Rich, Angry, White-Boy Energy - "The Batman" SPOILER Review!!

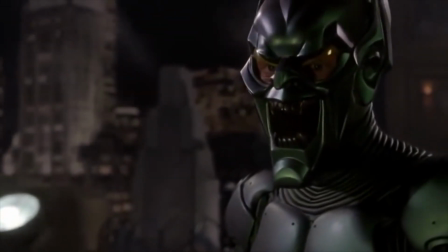We're not so different, you and I. You and I are not so different. Hermano, you and me, we're not so different.
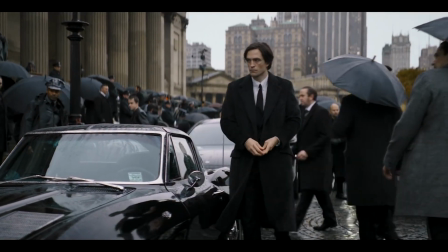But they really hammer home the fact that the biggest difference between the two of them is that Bruce Wayne is wealthy.
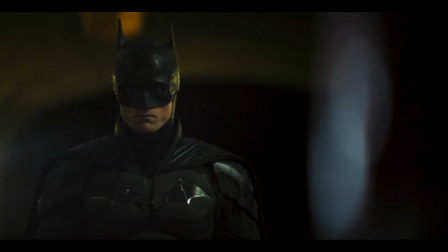Though Bruce had it rough, there's a whole building full of orphans who had it way worse.
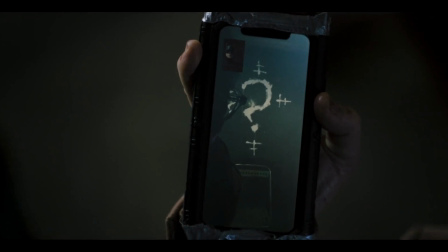Yes, Batman fights crime and Riddler commits it, but makes no mistake, neither of them are handling their childhood drama in a healthy way.
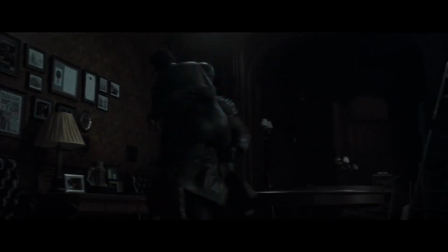Zoe Kravitz was magnetic as Selina Kyle. i don't feel like her and robert pattinson had a lot of romantic chemistry but i think that's mostly because bruce is socially inept in this story this is the third time we've had a black woman play cat woman and i feel like her being a poc
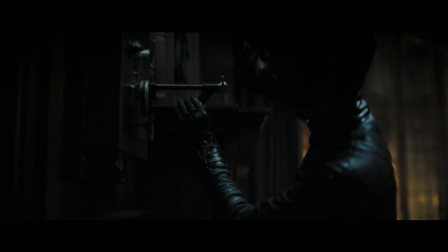played more into the differences between her and batman and how bruce is still judging everything at face value at this point in his career i like
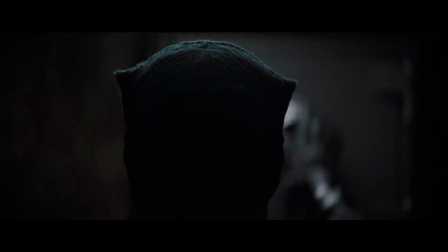how the script plays with the fact that she's the most morally fluid character in the movie i really dug the inclusion of having her drink milk in
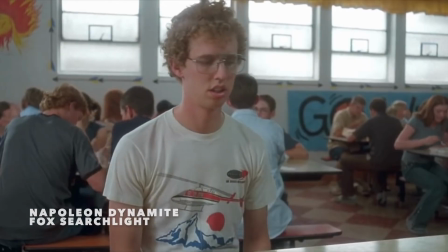the scene it's an obvious nod to like i mean cats like milk duh but in film milk is also symbolically seen as a sign of innocence
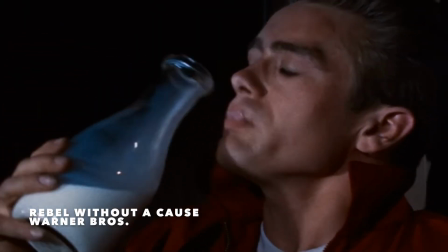sometimes used as a creepy contrast and sometimes used as a way of showing that a character may not be as rough around the edges as they appear
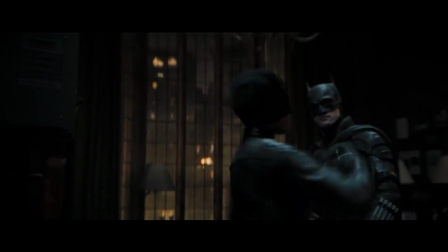i think this is put in there to show that she's not just some thug looking for cash and then maybe bruce should be taking a closer look at how he treats
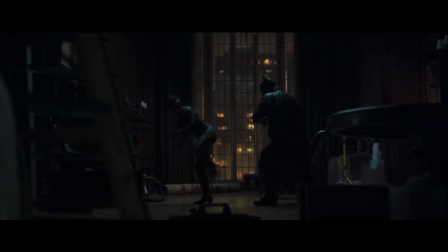criminals and how he sees crime in general catwoman has always been a conflict for bruce in the comics because he likes her
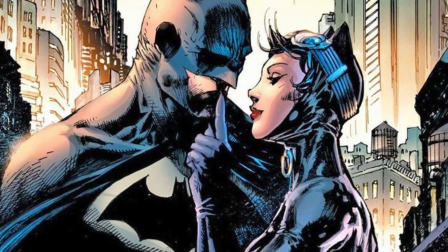but she's a criminal but all criminals are bad but maybe not her but i just want to but in this it's not necessarily his attraction to her that creates his conflict is that she's a good person who's never really had any options in life who happens to be breaking the law she pretty
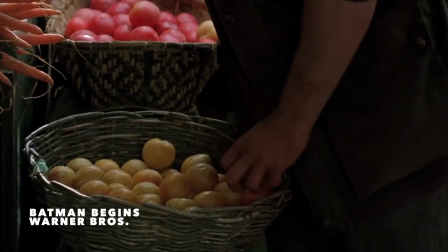much serves as a morality plot device for bruce in that man begins bruce kind of learns this lesson immediately i lost many assumptions about the simple nature
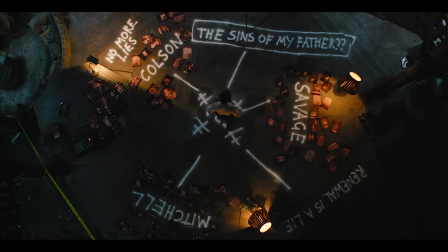But in this story, Selina and Edward are the ones who humble him. Because Bruce, in this story, is very much on some young, rich, angry white boy energy.
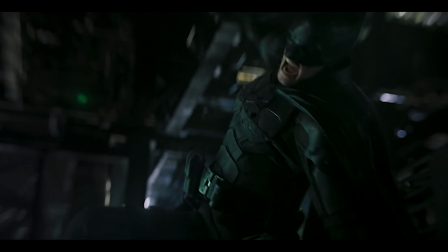The whole movie is about Bruce stripping away his idea of what Batman is and realizing what the Batman should be going for. Speaking of which, before we talk about the big black bat, let me for a brief moment gush over Robert Pattinson. When he got cast, I was like, really? Cause the only thing I'd seen him in was the Twilight movies.
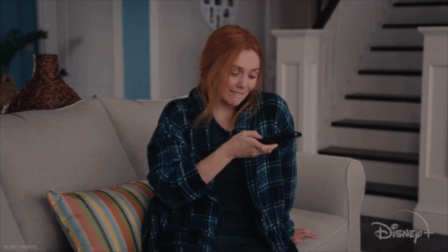Let's just check out this Robert Pattinson dude and see what he's been up to since Twilight.
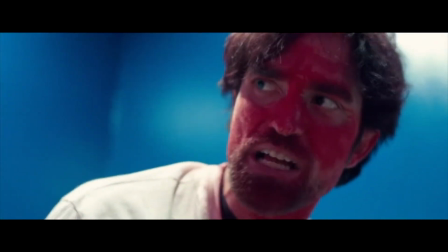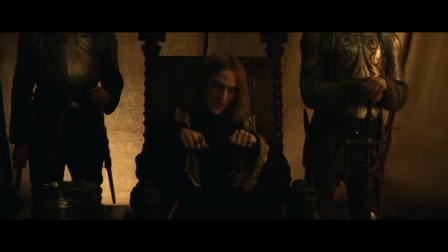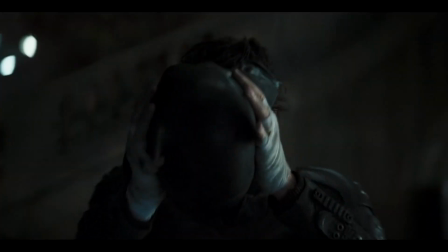Oh my god. This guy's fucking good. Robert P. Batman is one of the weirdest actors I've ever seen.
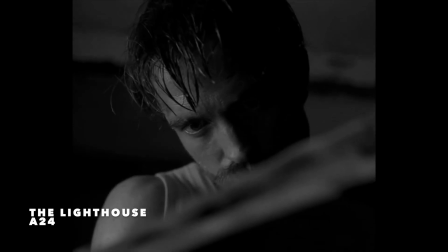And when I say weird, I'm mostly talking about the films he chooses to do.
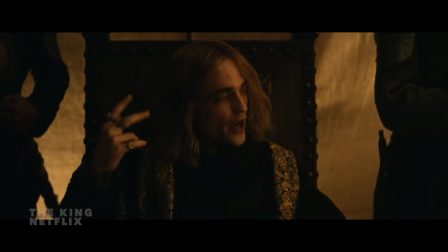Because every movie he's done since Twilight has been insane. I was already eager to see what kind of Batman movie this was going to be. Because this guy only does movies about weirdos. Hearing him talk about playing Batman is more interesting than any other actor I've heard talk about playing that character. Because Robert Pattinson understands that Bruce is a straight up freak. and that's good because he really seems to gravitate towards these broken traumatized characters. It's funny because I was kind of thinking you know no one really wants to see the origin story anymore and see Bruce's parents die. Then you end up thinking because that scene's not there I've basically got to play his parents death on my face every single scene.
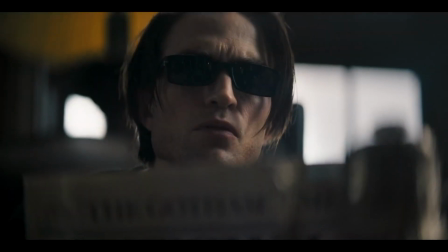When I heard him say this I thought that's an incredible choice but I feel like every Batman actor should have been doing this.
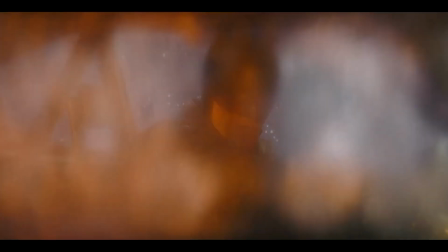Whether you have the safety net of that death scene or not, you still have to show that anger and that pain,
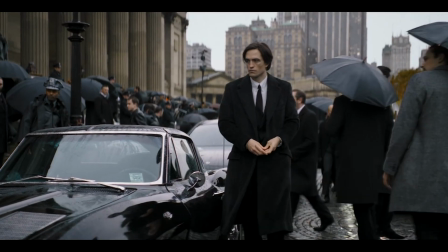and I feel like Pattinson is the best Batman actor under the mask that I've ever seen.
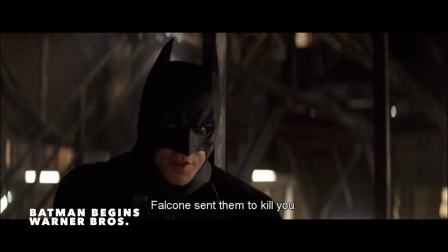All the other actors felt like they just stopped acting once they put the Batman mask on,
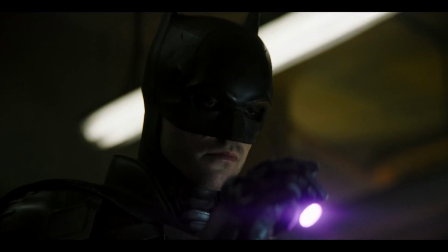but you can dissect every bit of what he's feeling the whole time because he's wearing it on his face the whole movie.